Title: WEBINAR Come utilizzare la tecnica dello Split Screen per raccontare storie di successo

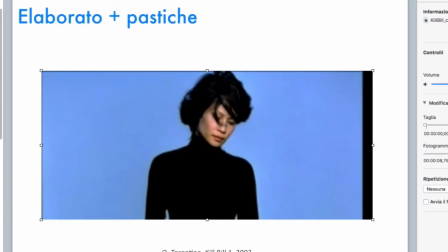È una, naturalmente una frammentazione voluta e organizzata, proprio tipica di questa narrazione, e lui pensa bene a un certo punto di
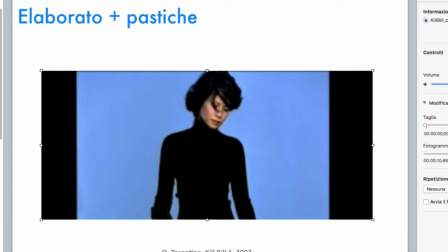sottolineare alcuni aspetti, ma il modo con cui lo fa, vedete, esce da qualsiasi pretesa di comunicazione,
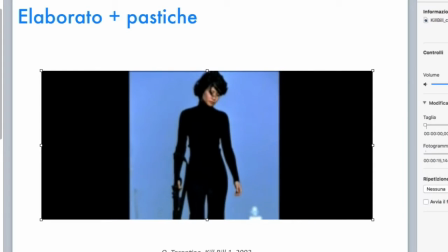perché lui gioca moltissimo sulla composizione dell'immagine in questo caso, che è molto diversa da quella di prima.
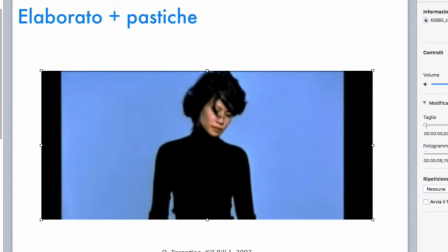Cioè, prima di tutto osservate, no? Qui è una zoomata, non è neanche una cartellata, è proprio una zoomata di un'immagine,
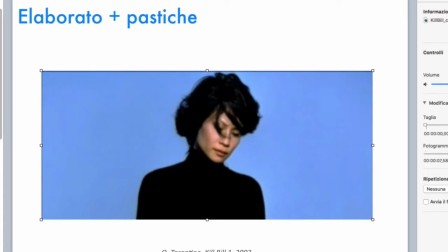quindi infrange una delle regole fondamentali della narrazione cinematografica,
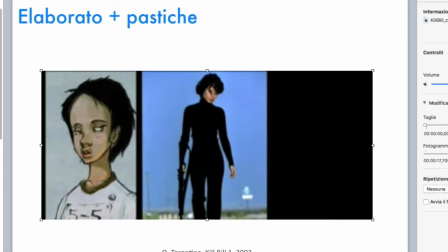e dunque lo fa a ragion veduta. Poi inserisce un disegno, quindi abbiamo una fotografia, abbiamo un disegno, poi
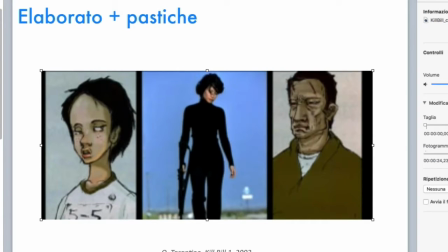abbiamo un altro disegno con questa ragazza che fa parte di una setta di assassini in mezzo, poi dopo compare anche, non ce l'ho qui, ma poi alla fine compare anche una scritta, anche all'inizio mi sembra, e quindi ecco che abbiamo un effetto di
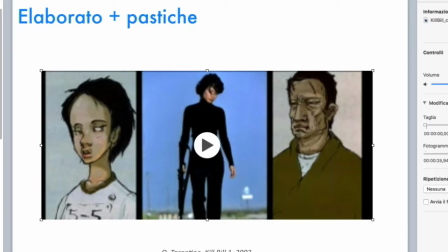che mescola linguaggi differenti, lo fa in modo completamente originale. Perché fa questo? Ma questo perché vuole disattendere ciò che ha appena affermato, vale a dire, io voglio darti una informazione, ma non voglio che questa
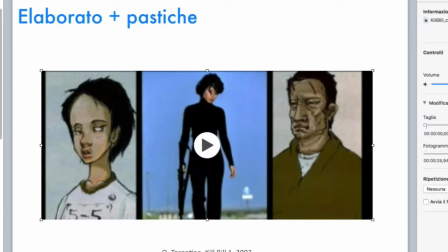informazione sia l'informazione del documentario, del professore che ti spiega, non voglio che ti dia un valore di tipo realmente informativo e basta a quello che io ti sto comunicando,
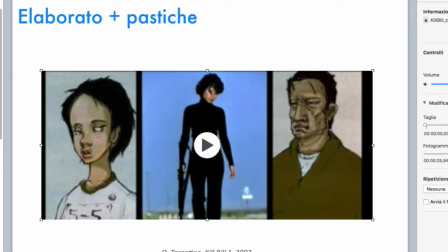voglio che tu goda di questa scena da un punto di vista radicalmente diverso. Potremmo fare un'analisi interessantissima della metodologia e lo faremo, credo, quando parleremo, non so se sceglierò anche questo, comunque
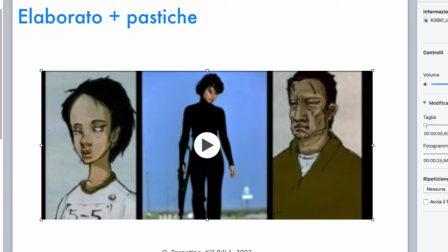il Kill Bill 1 si presta a una serie di analisi interessantissime proprio sulla composizione della storia da un punto di vista narrativo e da un punto di vista della composizione proprio delle immagini all'interno di
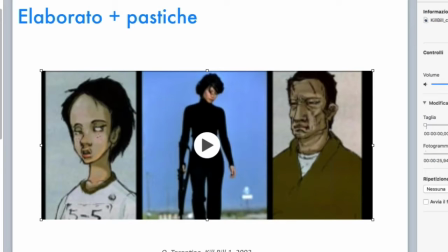questa storia e dei generi che lui ha utilizzato e degli stili che sono tutti differenti ma unificati da uno stile, che è quello che Tarantino ha voluto, con il quale Tarantino ha voluto caratterizzare il film.
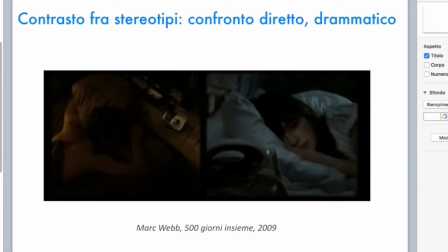E qui invece siamo in un'applicazione, come dire, più tradizionale, se vogliamo.
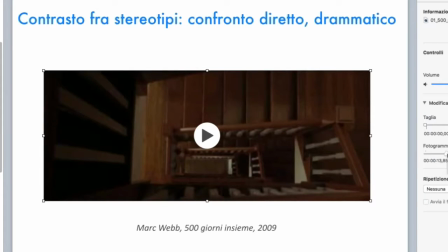Siamo in 500 giorni insieme, un film del 2009, molto interessante. In realtà il film parla di una storia tutto sommato abbastanza banale, ma proprio per questo il modo con cui è raccontata è sicuramente, deve risvegliare l'interesse di tutti gli appassionati di narrazione.
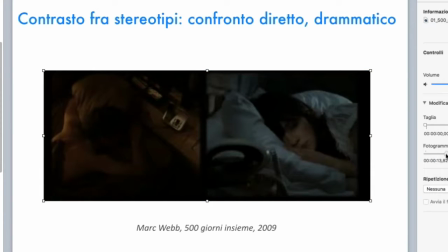Il film è di Mark Webb e qui vedete abbiamo proprio il confronto, eccolo qua, il confronto di queste due persone che
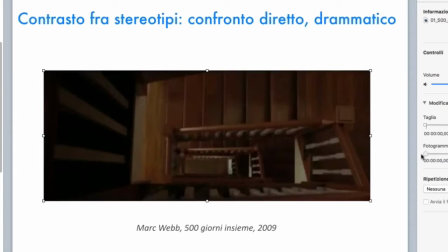si trovano a letto, vedete, ecco qua, vedete che sono a letto,
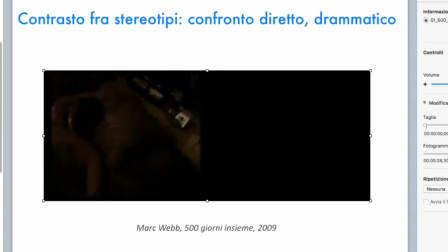fanno cose diverse, uno si agita, l'altro sembra dormire tranquillo, poi notate che lo schermo nero sulla destra finisce,
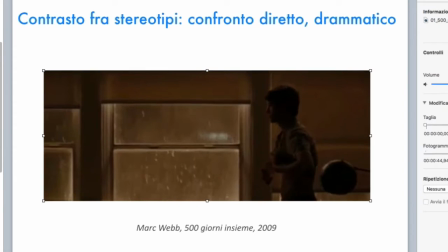quindi la ragazza sparisce e poi alla fine però succede qualcosa perché alla porta bussa qualcuno, magia magia, quindi schermo nero, però come abbiamo visto poi non un attimo indietro,
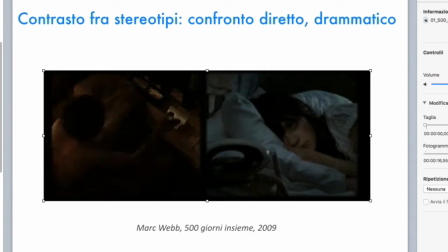eccola qua, la ragazza sembra dormire, sembra comunque pensare, ecco, addormentarsi, essere tranquilla mentre lui si agita, quindi sembra che debba essere lui a intraprendere l'azione, non è così, e invece lei.
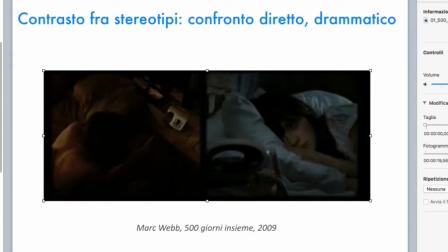Eccolo qua, quindi è un rovesciamento che giustifica lo split. Intanto possiamo dire che da questi primi esempi, 7-8 che abbiamo visto,
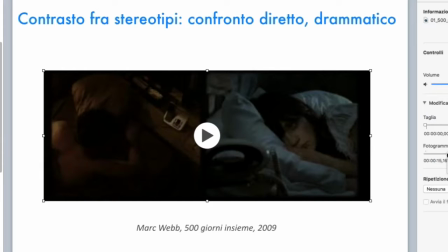abbiamo sempre una giustificazione dello split. La scelta non può essere mai semplicemente estetica o compositiva, deve essere funzionale all'obiettivo che la storia in quel momento vuole,
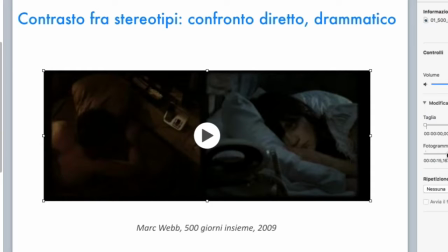si pone e vuole trasmettere allo spettatore. E questo è molto importante perché soprattutto poi con i vostri ragazzi c'è invece la tendenza da parte loro, ma da parte anche di un sacco di adulti, di
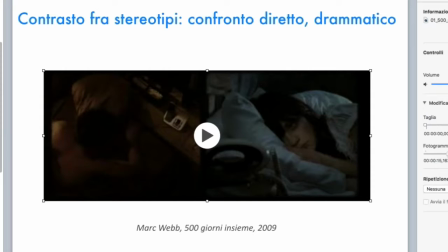utilizzare queste tecniche come strumenti così di arricchimento, di godimento anche estetico se vogliamo, che però poi alla fine lasciano il tempo che trovano perché non hanno una giustificazione narrativa.
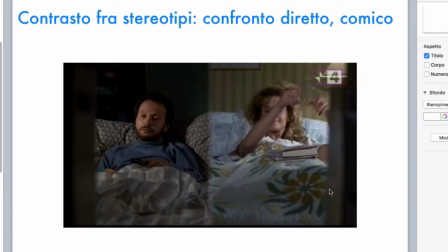Andiamo a vedere anche qua, per qui siamo in Harry 306, film famosissimo che avete visto sicuramente tutti, e anche qui abbiamo, vedete, una scena analoga, siamo a letto, comportamenti completamente diversi, no?
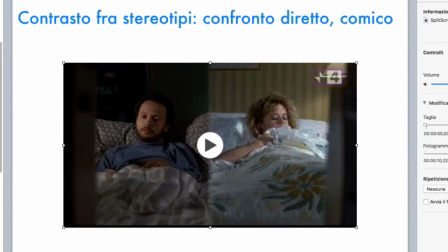Lui è completamente impampolato, lei invece è ancora tutta bella vista e attiva,
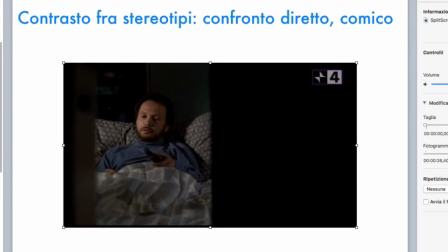spegne la luce, lei si addormenta, lui invece vede il tempo gli passa sotto le dita,
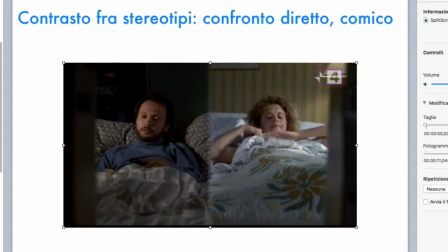come dire, così con questo telecomando non si rende conto. Lui abbiamo proprio una caratterizzazione comica, certo, chiaramente comica, però se voi grattate dietro questa rappresentazione comica, che cosa trovate?
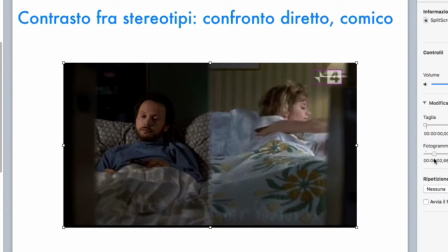Trovate due psicologie diverse. L'uno che si lascia in qualche modo trasportare dagli eventi, dal tempo, in questo caso il suo stesso sonno, che prende il sopravvento su di lui, sul suo comportamento.
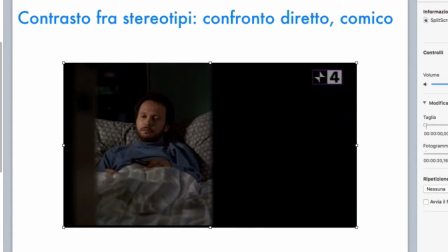Lei invece, vedete, si aggiusta al letto, si mette a posto, tipo della, è una persona presente che decide che cosa fare, spegne la luce
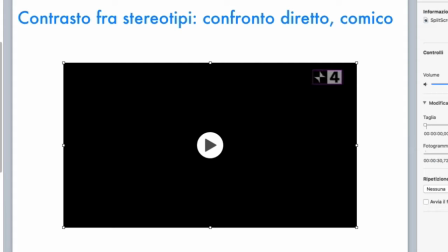e naturalmente questo è funzionale alla narrazione filmica.
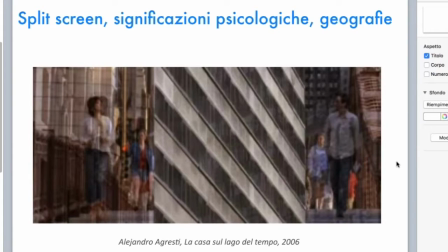Qui torniamo invece alla casa sul lago del tempo, ne abbiamo già
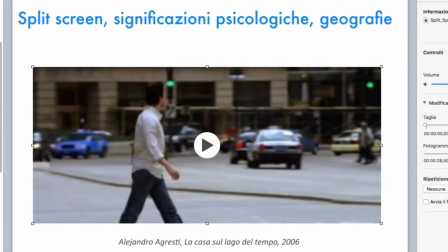parlato prima, perché qui vediamo, eccolo, vediamo
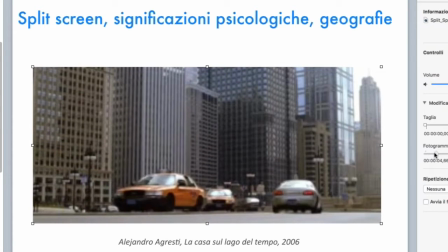una passeggiata che usa diversi effetti,
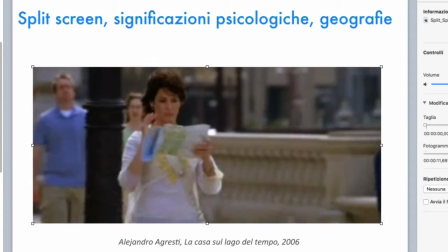quindi anche dissolvenze per rappresentare le scansioni temporali differenti,
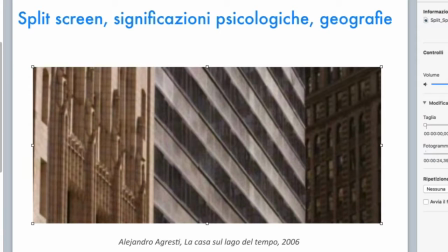ecco, e mostra tre divisioni dello schermo. Voi non le vedete in modo molto chiaro perché non c'è una linea che marca queste differenze, ma sono una, due e tre.
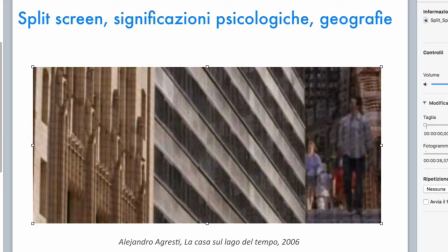E vedete, eccolo qua, adesso lo vedete chiaramente,
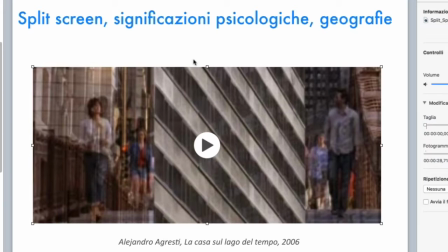abbiamo un tempo, diciamo, che rimane uguale a se stesso, che è rappresentato da questo palazzo che rimane immutato, ma i due soggetti attraversano le vie di questo quartiere,
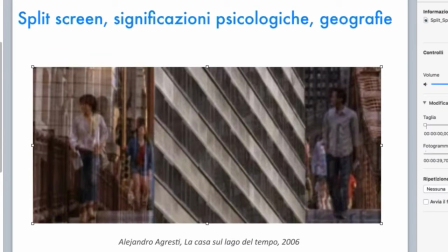che è identificato al centro, le attraversano in tempi diversi. E quindi riprende la tematica dello split precedente, solo che abbiamo un'articolazione molto differente dello schermo, e qui
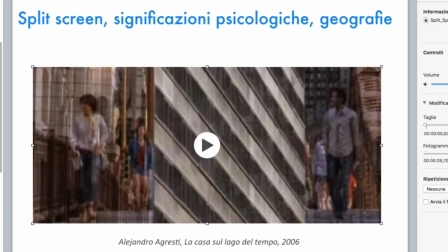è rappresentata la continuità della loro azione, pur non essendo continua nello spazio, in uno spazio temporale.